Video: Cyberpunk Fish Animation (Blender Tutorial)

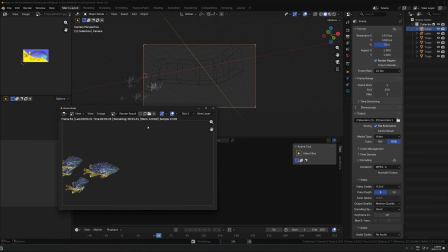252s
So you can see I just did a quick test render to check it and see what it actually looked like in the render.
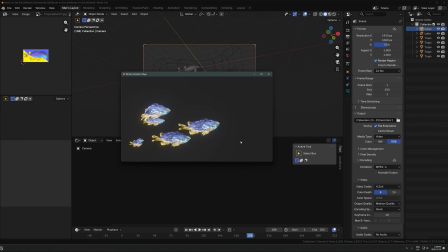257s
And you can see I was actually surprised at how well this is working.
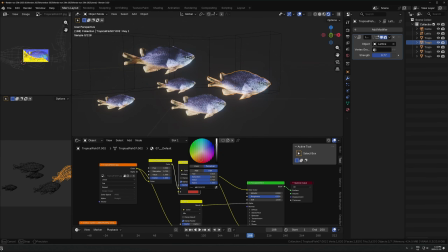264s
So then I just added in a mix color node, switched to multiply, and then just dropped in like a full saturation red. And that was the main fish that I used.
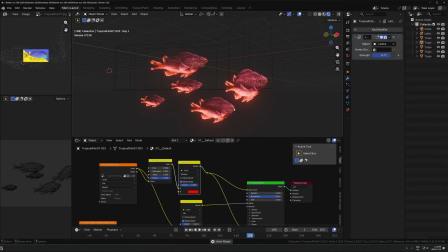274s
I ended up duplicating that and making a different blue variation later, but for now I just decided on red to start, and I felt like that was a good starting point.
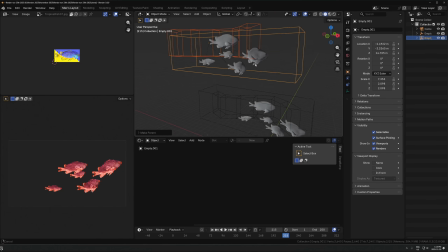281s
And then basically just took a cluster of those, parented all of it to an empty,
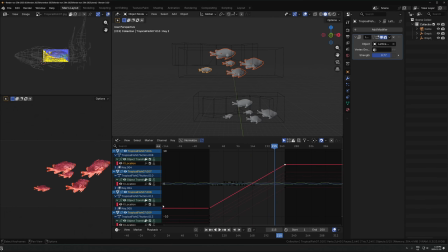286s
and that's the easiest way for me to move things around. So I did that, and then I could take clusters of these and just duplicate them around pretty easily, and then just offset the timing like you can see here, moving the location keyframes up or down to shift where they start and end,
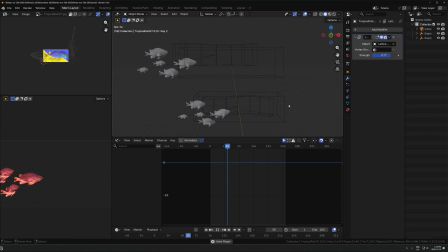300s
moving the like bending fish swimming keyframes so that the animation timing is just slightly different, just so it doesn't look so duplicated. But so far there's only one fish model, just repeated with different animation timing.
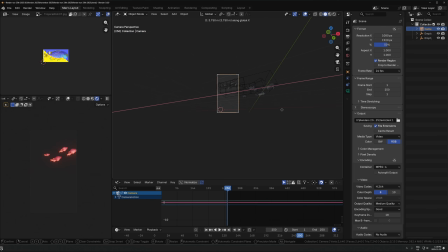315s
And then I just figured out some basic camera movement. I think the camera's just moving along and then looking up a little bit as it's rotating maybe. So I'm just figuring out kind of where it should be looking at the start and end, and then just picking a good spot for it.
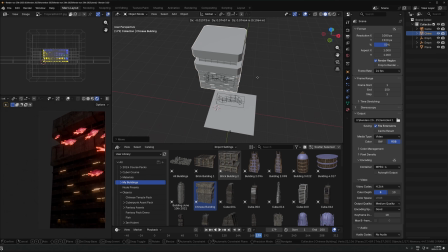327s
And then by this point, I didn't want to spend too much longer on the fish animation because I knew I could just kind of get carried away with that.
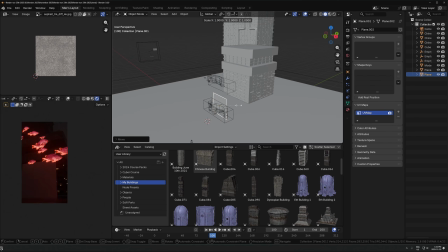333s
So I went to scene building and I'm just dropping in some buildings I made in a different project,
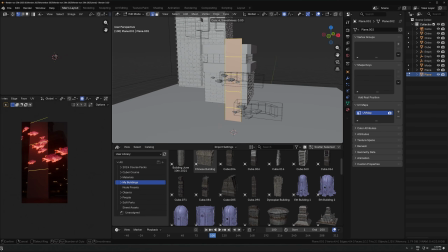339s
dropping in this, or modeling rather, this little glass, whatever this is here.
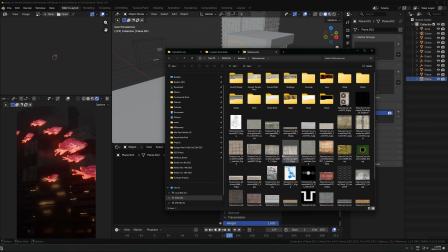344s
So this one, I'm just modeling a basic little few panels and then just using an image of, I think like concrete, like dirty concrete, to drive the roughness.
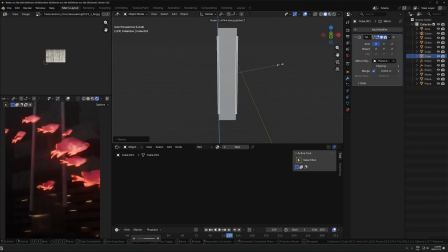353s
And then I'm just modeling some little, I don't know, frame on this thing, whatever this is.
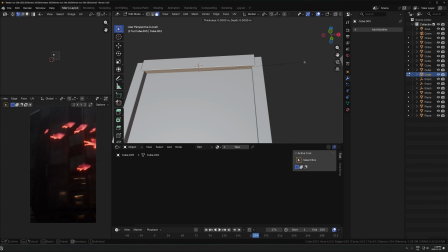358s
And then I just put like a little basic metal texture on there. And then I just put this like little emissive light thing on the top.
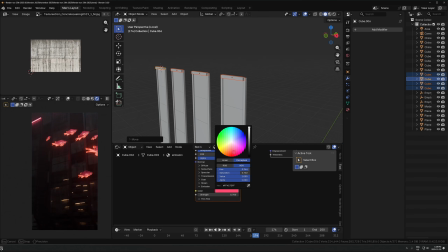365s
I ended up moving that around, but that is in there. So yeah, I just wanted something to kind of shine through the dirty glass a little bit more.
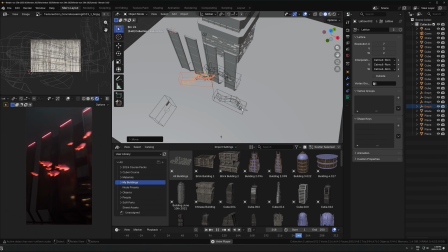372s
I ended up duplicating more of these fish too, just to get more stuff going on. And you can see it works really well with that glass next to it, just getting the reflections off of there.
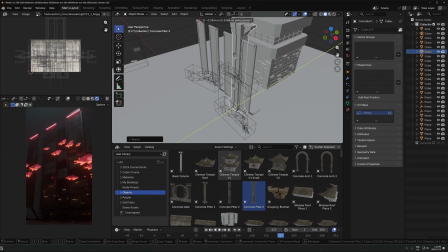380s
Here I'm just dropping in this pillar that I made in some other project. This is from one of my asset packs.
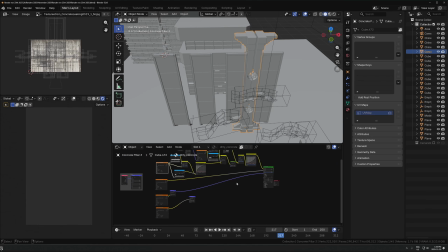386s
And then I'm just repeating that a few times. And what am I even doing here actually?
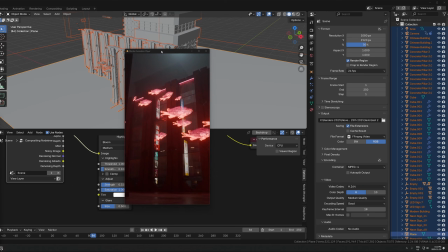392s
Oh, so then I was having some problems in Blender 5.0 that ended up crashing a few times.
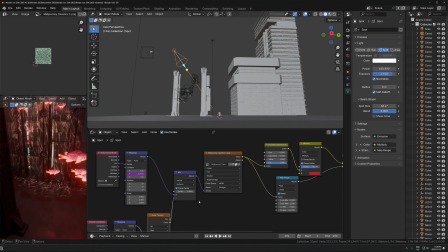397s
So I actually switched over to Blender 4.5, and that's what I finished this in because it kept on crashing for some reason.
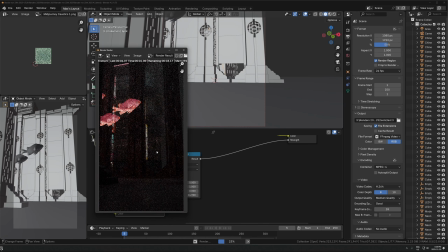403s
So yeah, I've been having some issues with 5.0 rather. So I'm in 4.5 from here on out from this project.
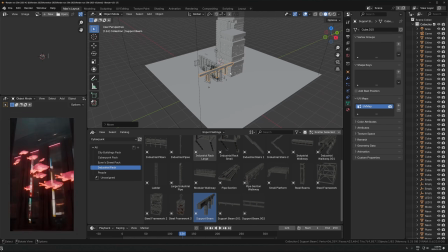410s
And then here, it was more just about scene building than anything else. So you can see me just dropping in a bunch of assets.
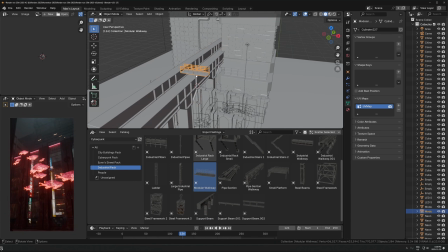416s
These are all stuff made in different projects or from, my paid asset packs or whatever.
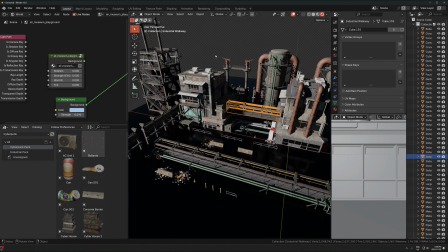422s
I guess I'll add a quick side note here too, that a lot of these assets are from the Cyber Environments course.
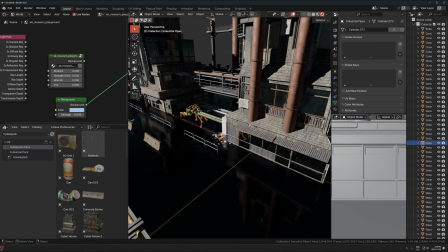427s
So that's recently been updated, and I've added 5 new environments.
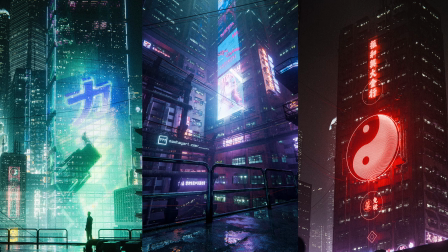431s
So there's now 10 step-by-step environment guides total in there, plus 5 entire full asset packs of Cyberpunk and street models.
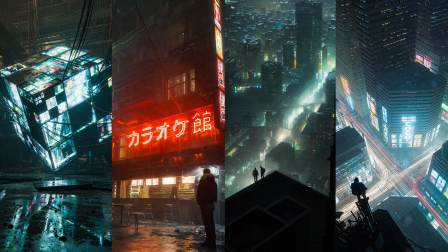440s
So if you want to learn how to make renders like this and you want to do it step by step and you want to have everything that I know and use to make it as easy and fun as possible,
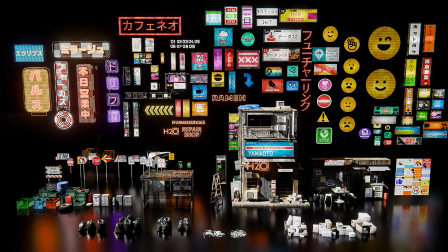447s
now is a great time to start learning that and get access to the tools and information that I use when I'm making stuff like this.
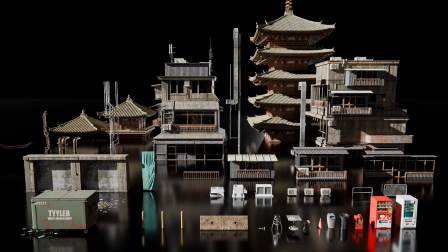453s
So I'll leave a link below to that if you want to check that out. There's so much more stuff in there that I can't fit in this section, but there's a link below if you want to go see everything in there.
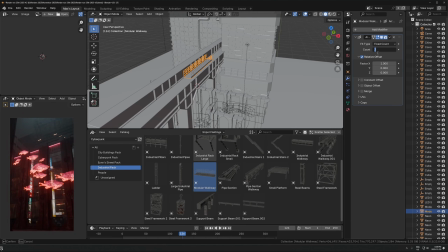461s
Dropping a little railing thing, array, dropping another metal thing,
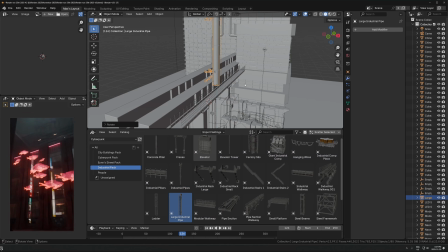465s
just layering stuff on top of each other and trying to get as much detail crammed into there as I can as quickly as possible.
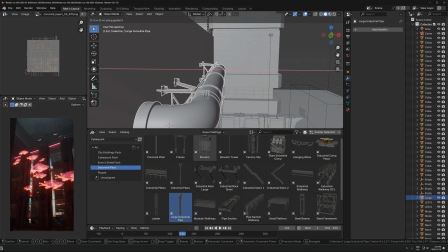472s
And that's where stuff like this is really handy.
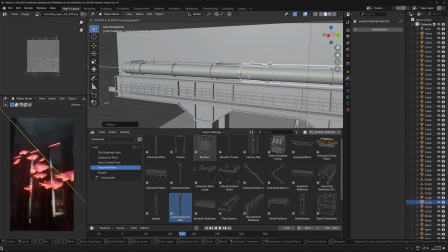474s
So I'm just dropping in pipes, duplicating that around, dropping in walkways and steel beams and stuff, more buildings,
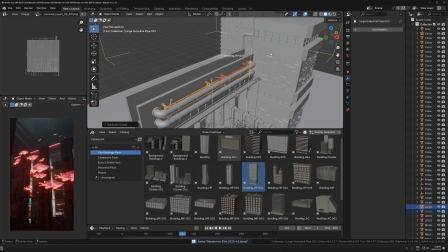482s
and then just kind of building off of that.
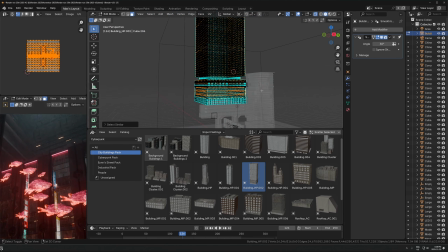486s
One thing I did on this one was I selected all the vertical parts on this like exterior of the building,
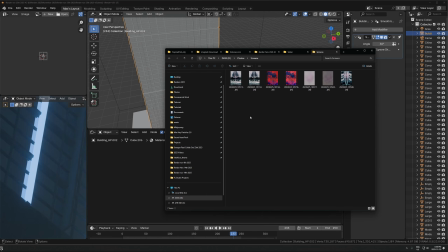492s
and then I just made those emissive and just used this like grid image that I actually just took a picture of my computer screen really up close,
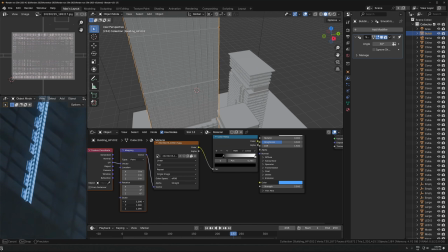501s
but you can use any kind of like grid image or wave texture or whatever you want to drive that.
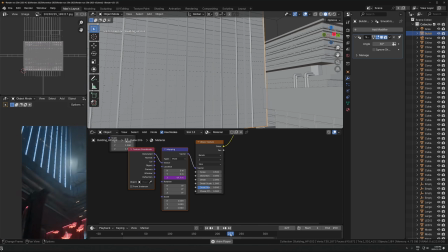505s
And then I'm just running that into the strength or alpha or whatever it's going on to here, and then I'm just animating that with a wave texture, again typing in hashtag frame so that it just goes in a like a linear line up and down.
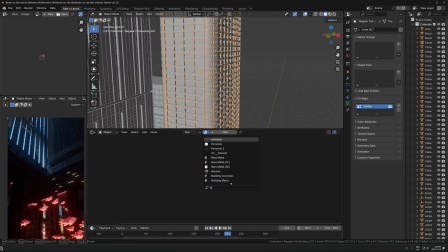520s
And then yeah, more buildings. This one I just duplicated all the windows, moved those into a new object, and then put a building window material on it,
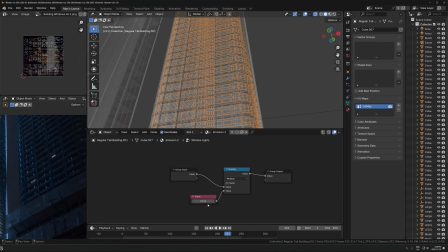528s
and that's what's shining through to the outside, making it look like there's a bunch of lit rooms on the inside.
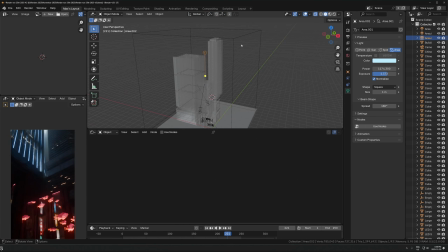535s
So that's my favorite technique for building window lights at night like that.
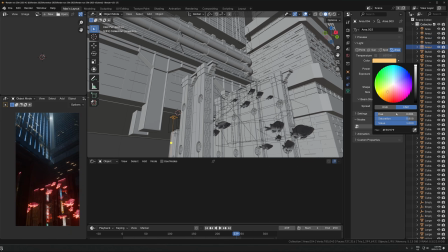539s
And then a lot more lighting, not that much more, just a few more lights with like some cooler ones up top,
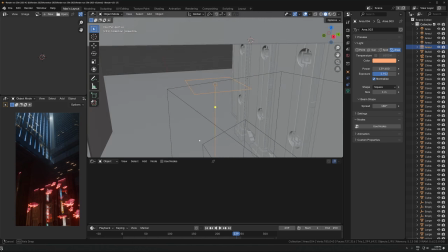544s
some warm ones on the bottom. And then by this point it was going pretty smooth,
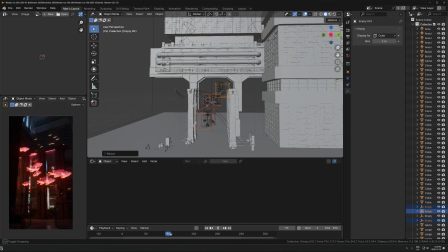549s
so I could just really just focus on adding little details here and there. There's not too much thinking going on at
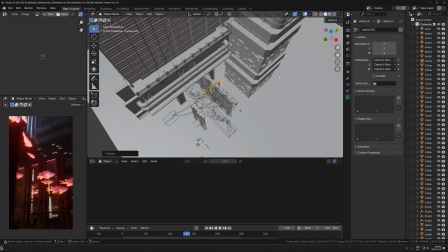555s
this point. It was just more finishing the task. Here I did decide to move one of these clusters of fish up and make those more blue.
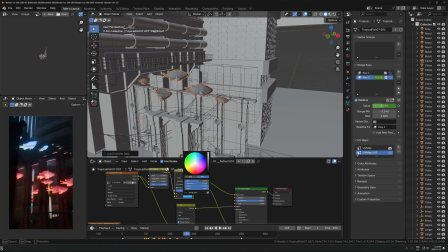563s
So it's kind of interesting.
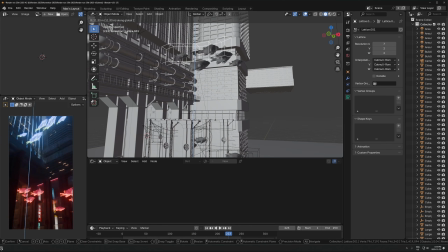565s
I felt like it was cool to transition from like down low red and then tilting the camera up to like a bunch of blue stuff going on up there.
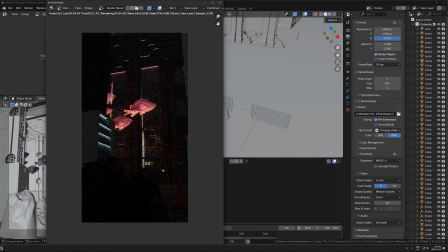574s
And then I just did a quick test render just to see what it actually looked like at this point.
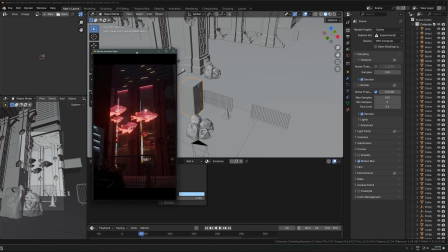581s
You can see I actually really like those reflections from the glass panes, so I was really happy about that.
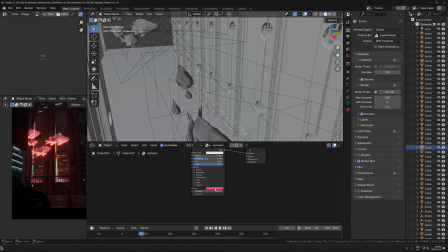586s
I also did drop in some neon signs back there as well. And then I made that emission thing kind of this turquoise thing, so there's some opposing colors going on down there.
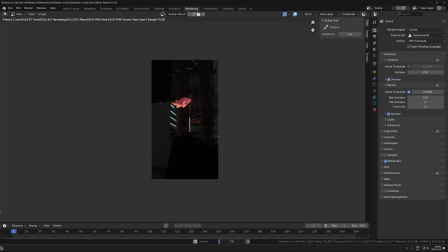595s
And then another test render. This time I actually got the top ones in, just let it run for a little longer. And I was very happy with it at this point.
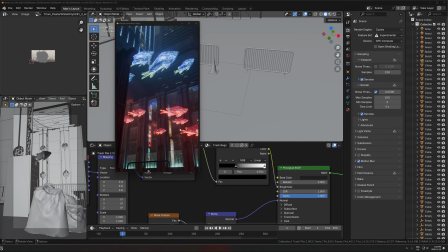603s
I actually pleasantly surprised at how this was turning out.
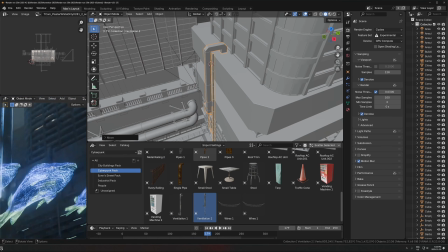607s
So then from here I took a little break and then spent a bit more time detailing some of the stuff in the back that was a little empty.
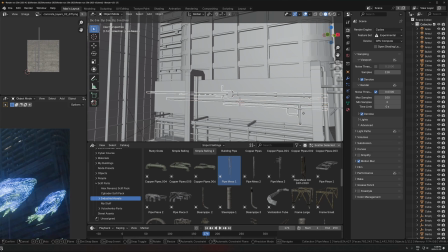613s
So dropping in more pipe and ventilation assets and just kind of trying to fill it up with stuff going on back there.
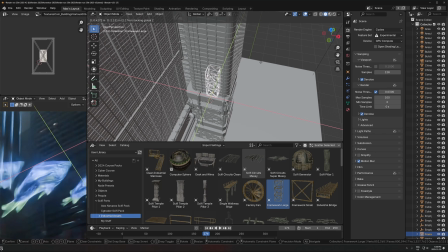621s
This kind of stuff is far out in the background. It doesn't need to look perfect, but you can really easily add a lot of detail if you have previous models you made or if you have downloaded asset packs.
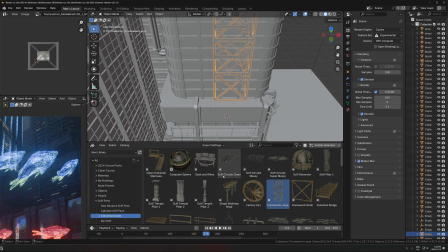630s
That's really helpful for that there. So I'm just adding a bunch of industrial stuff.
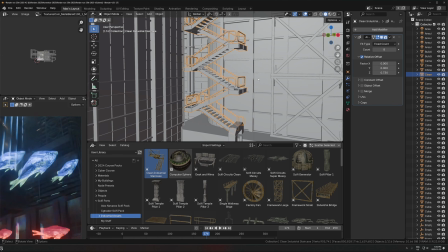635s
Nothing too crazy, nothing to draw too much attention, just kind of minimal, dark, but detailed shapes to fill out background information.
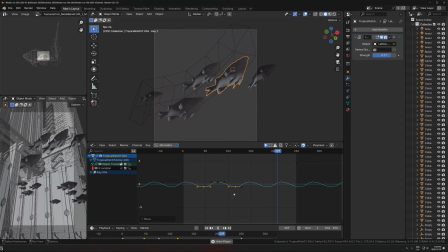642s
And then I went and tweaked some of the fish animation a little more to hopefully try and get some of them to be a little more natural looking.
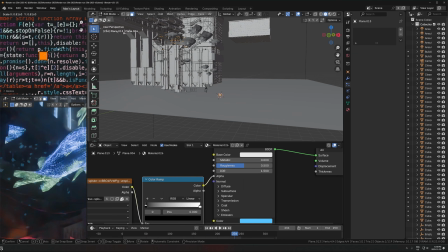648s
Threw on a particle system, so they're all like emitting little bits.
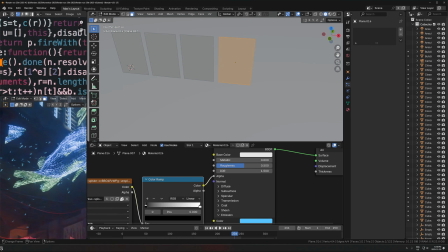654s
Funny thing here is I made all the particles little letters from that code and just made the letters F-I-S-H, so that's what's coming out of the fish.
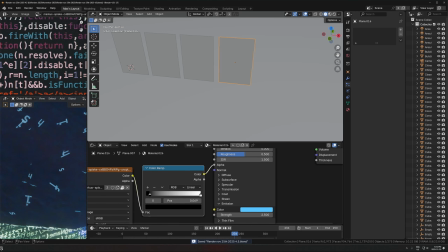663s
Just a little detail in there. It's kind of funny. And you can see that there.
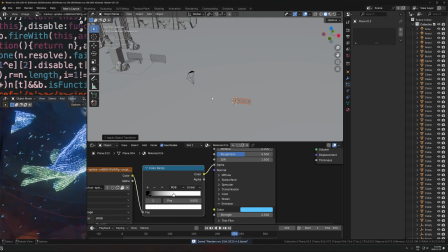668s
So I did one red one, one blue one, respectively for each color of the fish.
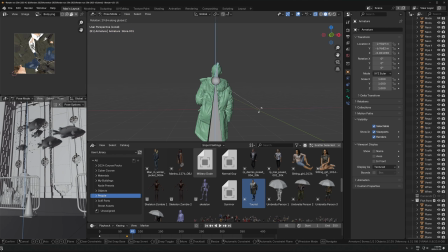673s
I tried Ian Hubert's trick of just adding a
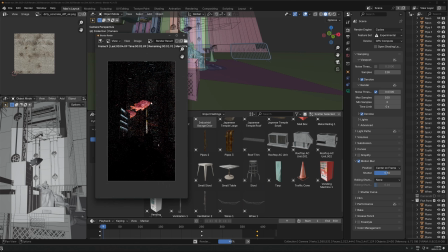677s
2-bone armature to this guy here and then just making his head wobble a little bit as these went by.
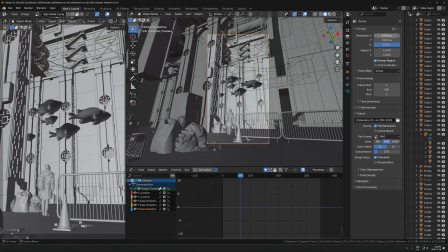682s
Okay, let's take a look at the render settings here. I did this one at just 1080p vertical at 24 frames per second. You might have noticed though that in the final animation it looked more like 60 FPS. What I did was I did a 4K 60 FPS conversion in Topaz Video AI.
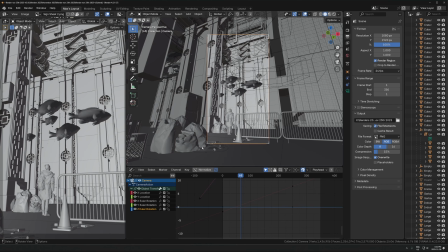701s
So it's an AI software that will just upscale magically your footage from whatever to 4K 60 FPS if you want. I ran it through that and that was actually not bad at all. Sometimes it's a bit sketchy using that, but I actually like how it looks sometimes.
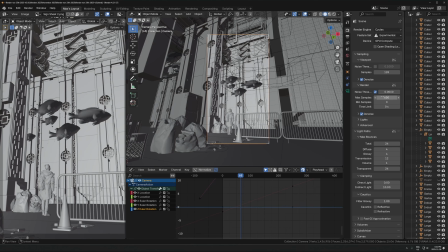717s
If we look at the samples, I did 650 samples, which is higher than I would normally go, but I was rendering this one overnight, so I was okay to just bump up the quality. I just did the math quickly to see how long I'd be sleeping for and just bump up the samples so that it would be done by the time I woke up,
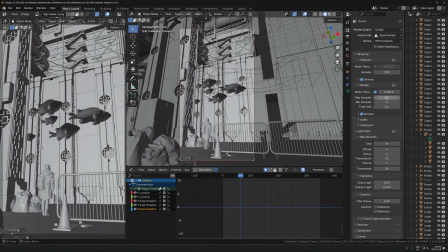734s
and that was around 650.